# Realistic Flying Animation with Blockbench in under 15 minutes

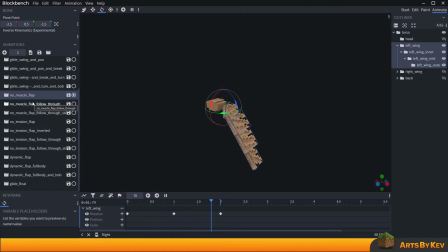[8:09]
I try to focus it down all the times, because follow-through means that when the motion starts on one end, it has to carry across like waves on water till the end of the line of motion. And follow-through in this case could look a bit like this. I've added only follow-through to the segment on the second part of the wing.
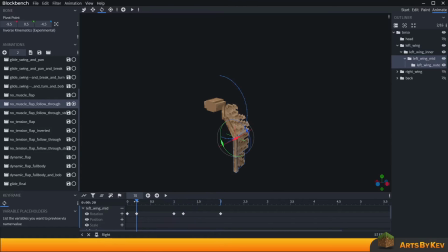[8:26]
So if I select that, we actually have the very same movement sort of as the initial wing, but it starts slightly later. This frame right there is not the start of the movement. This is the start of the movement. And the movement goes up, and as the pinnacle of the movement of the main wing is about to turn,
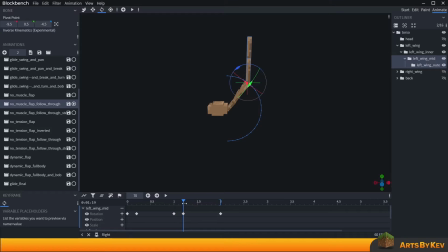[8:45]
this wing actually continues to turn upwards and then starts going back downwards, like that. This creates the simulated effect that it kind of bends a bit, follows along, and there's a reason to why the expression is called follow through, because the motion starts here,
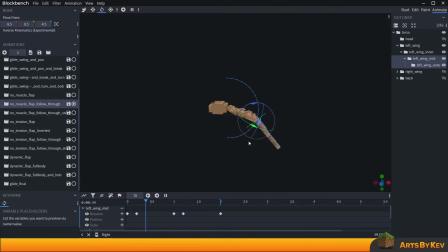[9:03]
it follows through the different limbs all the way out to the very peak. So let's jump and take a look at the final one, where we also added the tip of it. So now the tip is also along in the follow through, and here you can see that the timing sort of, it doesn't really help the movement out.
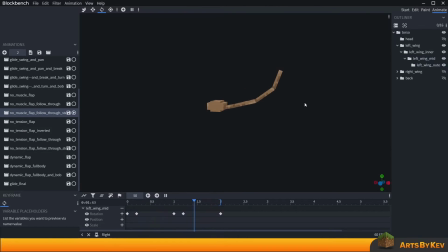[9:21]
If I were to slow that down, it's like, really? That's a very flimsy tip. It doesn't follow along in a helpful way to the wing, right? It's almost like it's trying to grab the last minute train to somewhere. One way you can fix that is by actually taking the outer wing
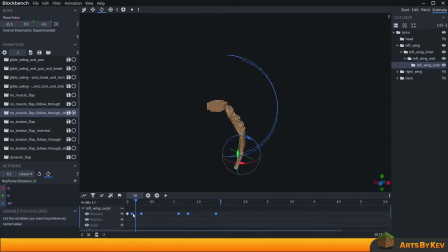[9:39]
segment like that and pulling all of the keyframes slightly closer to the other ones. Then, of course, also compensating with your final keyframe. But the movement in this regard is a bit more tensed up, because as it turns here, take a look at that, it makes slightly more sense with the exaggeration in the movement.
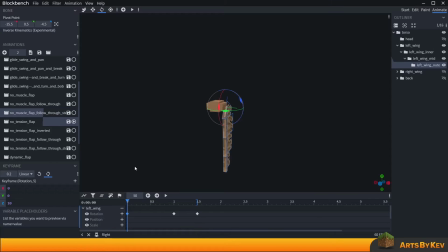[9:58]
But then again, this is supposed to be a linear, non-muscle type of animation. Now, what happens when you add a slight bit of muscle mass to the movement? Well, it actually gives you some muscle definition, but also kind of a force to work with.
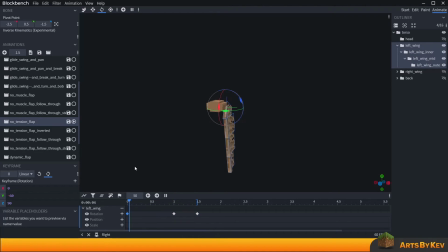[10:12]
In this case, all I've done is that I've brought down the movement from being completely linear up and down to make one part of the cycle slightly faster, that of the downwards movement of the wing. This creates the illusion that the wing is actually being pulled down with higher force, which essentially makes a bit of sense to the creature itself,
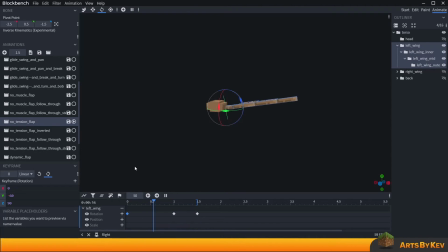[10:30]
because it would push it upwards in a more manageable fashion when that force is applied. But you could also do it in an inverted style, where the upwards motion is the faster and the downwards motion is the slower. Now, I don't know exactly where this would be beneficial, maybe when you're swimming, but then again,
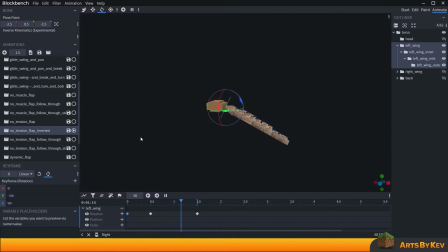[10:46]
when you're swimming, you're also trying to go to the other side, like you're not going, trying to stay at the surface. You know, it's interesting to think about regardless, but yeah, it's there. So we'll go back to the flap once again. It's slightly faster on the downwards movement. Here again, I decided to add follow through to the middle segment.
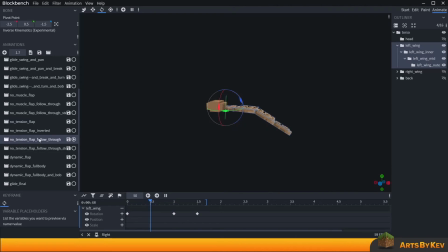[11:05]
And you can see that even here, it has that little extra tension to it. The middle segment also carries the same type of tension as the initial wing movement. And that's kind of nice. Gives it that bit of a slow pace, but a still quite nicely pan out movement to it.
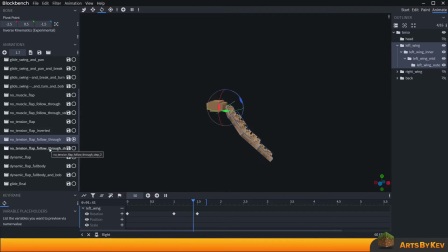[11:23]
And then at the very end of it, we're also animated fully with the end segment of the tip along with it. So we have the full movement like that. It kind of stops at the bottom as well to give room for bringing the wings up with full power and then pushing down with more force and then bringing them up with full power,
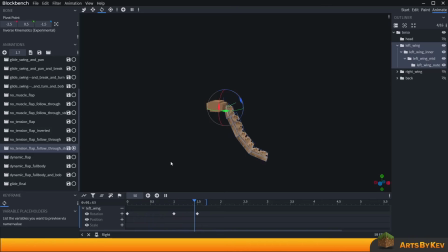[11:41]
then pushing them down with full force. Think of how the different muscle masses are working on a creature like this. There's a muscle mass on this end that pulls the wing upwards, and there's a muscle mass on the bottom side that drags the wing down, that pushes the body up.
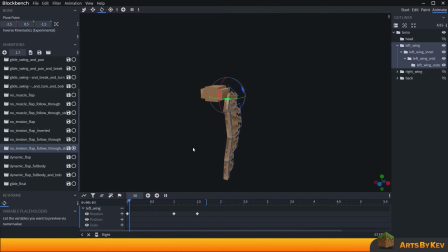[11:55]
One can ask which is stronger. I don't know. I haven't really thought too much of that. But it's something that is worth having in mind as you're building your animation. And so, from a non-muscle flap, through a tension flap,
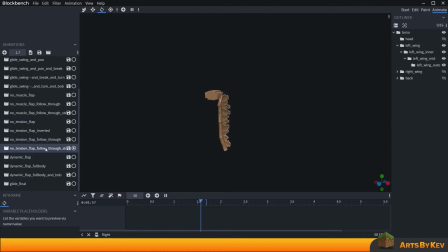[12:09]
through a flap that has full follow-through and tension to it, when does it become dynamic? Well, it's as easy as this.
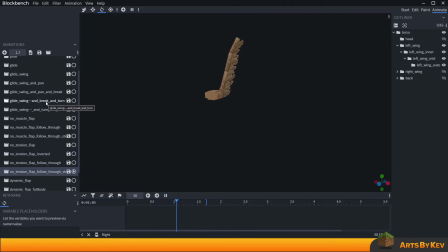[12:18]
Just like when we were working on the glide animation and we started to add a bit of break and turn, the movement to the sides instead of just the panning. Panning where it linearly came to a close and then started moving in another direction, we add a bit of braking power, stopping power to each side.
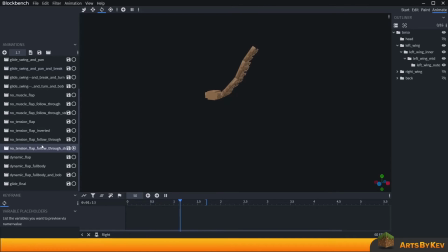[12:34]
We can do that as well with a flap, a bit like this one right here. It flaps down, and we can apply that little extra motion to the main tension flap right there by creating something called a dynamic flap. And the dynamic flap is essentially the very same as the non-tension flap.
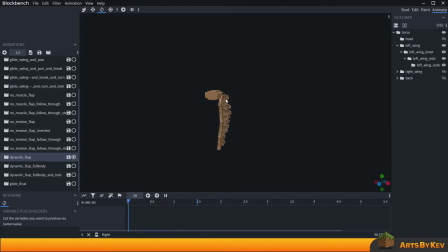[12:53]
It's just that it has braking to each side. It stops a bit before and it increases a bit as it's about to. Quite nice, right? And then, of course, as with everything, when you've made your dynamic flap, you'll have to bring that on top of the entire creature.
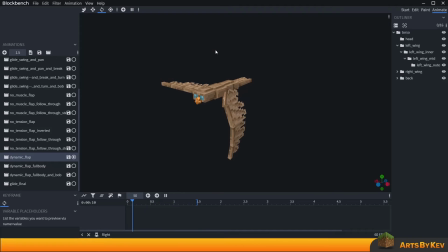[13:11]
As you may notice with these animations, I was also a bit cheeky and just animated one wing, because it's easy to convey the information that way. But now, let's take a look at the full body with a full dynamic flap. Here I've taken all of the different segments that I thought were relevant to animate, not the head just yet,
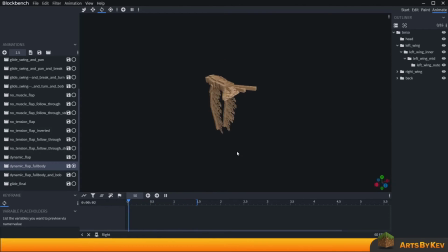[13:27]
because we do have a final animation to show in a second, but where all pieces are kind of compensating. I'm trying to think of how different muscle masses across the body are compensating for movement and trying to bring movement across. This 50% playback speed is not helping me out. Let's pull that up to like 100 and see how that motion comes across.
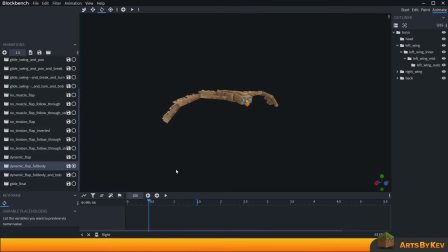[13:46]
Look at that. Beautiful and pretty, but how is it actually made? Well, like we said here with the follow through and the motion of the wings, I don't have much going on for the inner wing segment because I'm using all of the movement to be done on this right wing segment,
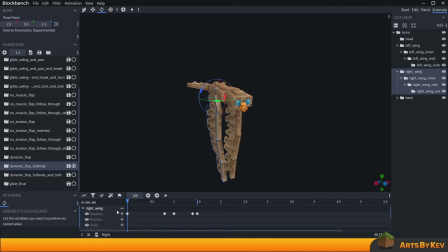[14:01]
the one that actually rotates outwards initially, the one I spoke of in the beginning of the video. And if you didn't see that, feel free to jump back and take a look at that once again, because it's nice to know how the rig is built. You pull them up like so. We have the motion going downwards. This is the braking power right here, and this is the braking power at the very end.
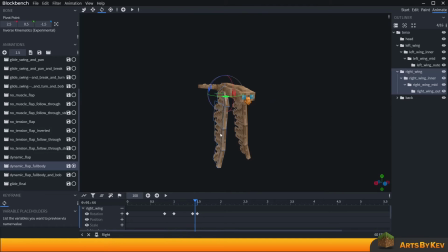[14:18]
These two frames right there that catches up the movement. Then we have the same thing with the right wing. This is where the movement starts. And this is the peak of the movement upwards. And then again, as it's about to come back in on itself. No braking to this one though, because the main braking is already done on the wing.
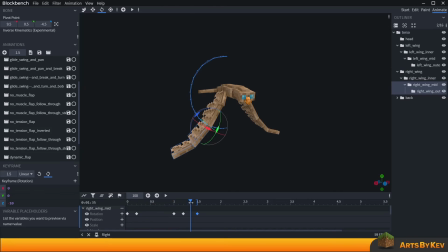[14:36]
So I can sort of just compensate for the visual of the braking on the other segments. And that the very final one, sort of the same here. It is, like I spoke about earlier, we can move the movement closer in the timeline and thus create a less snappy or a less follow-off effect.
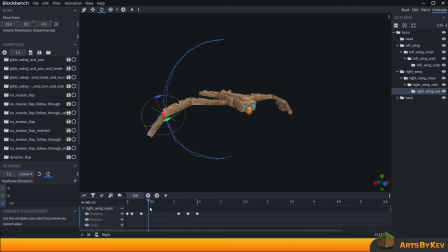[14:52]
Now we actually have a progression that feels consistent with the overall flow on the wing. As it's about to turn, here it actually grabs and starts taking the force of the air from below, push against that, and inwards.
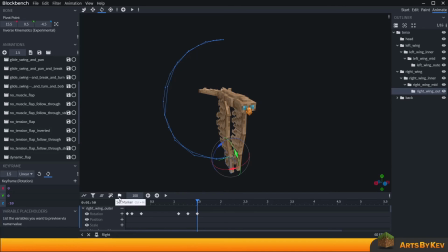[15:07]
And here there becomes a small kind of vacuum effect almost, which pulls the tips inwards, and also the weight of the air, and then up again, and then inwards, and you get the full motion of the wing.
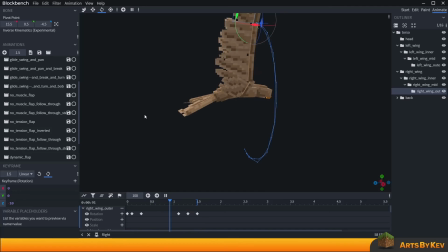[15:20]
Then I started to try to think, how will the actual tail behave in this regard?
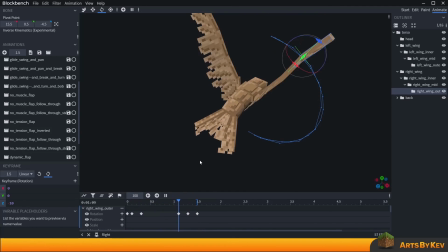[15:25]
I mean, sure, I could have done more with the posing and stuff, but I just wanted to be able to pat that apart.
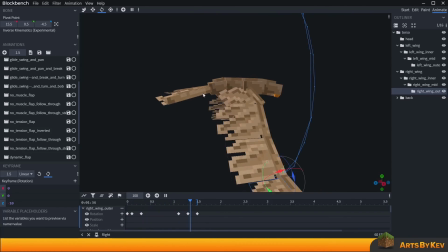[15:30]
But the tail motion, this one right here, there are two segments of clear tail motion that goes through. It's this part and this part. I also believe I maybe added some extra motion to the tip wings.
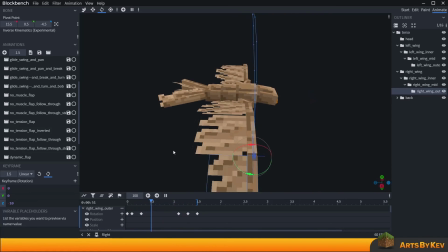[15:40]
Maybe I did that in the final. Well, take a look at that in a second. But we have this motion right here.
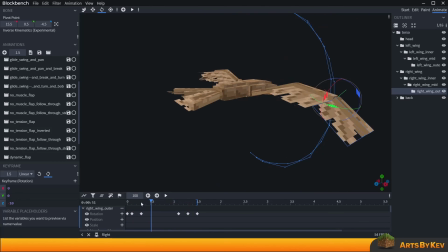[15:45]
And I started thinking this way.
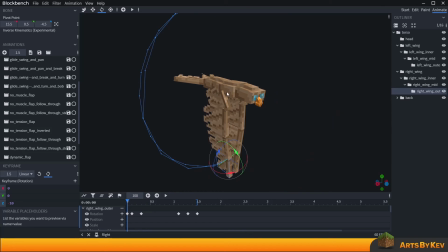[15:47]
When the wings are fully brought down, this is where these muscles are now kind of letting go of the wings, and the back muscles are pulling them back up again. So back muscles pulling them back up. Okay. What if I make the back turn inwards a bit, as if the muscle mass here pulls some extra muscles over here as well.
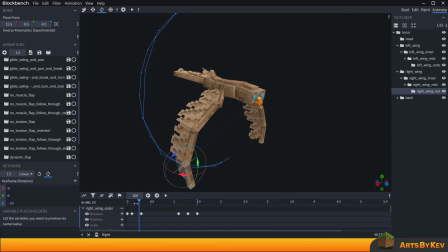[16:06]
So we get a bit of a muscular tense inwards, just for a brief second, like that.
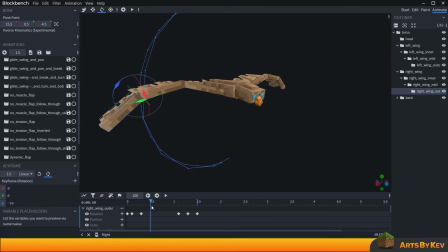[16:10]
Pulls the wings back up and up, and it relaxes the muscles on the back. And as it does that, it's about to come in and tense the muscles to pull the wings back down. It's kind of preparing the body for it. And there we go. The muscles on the inside are pulling back down.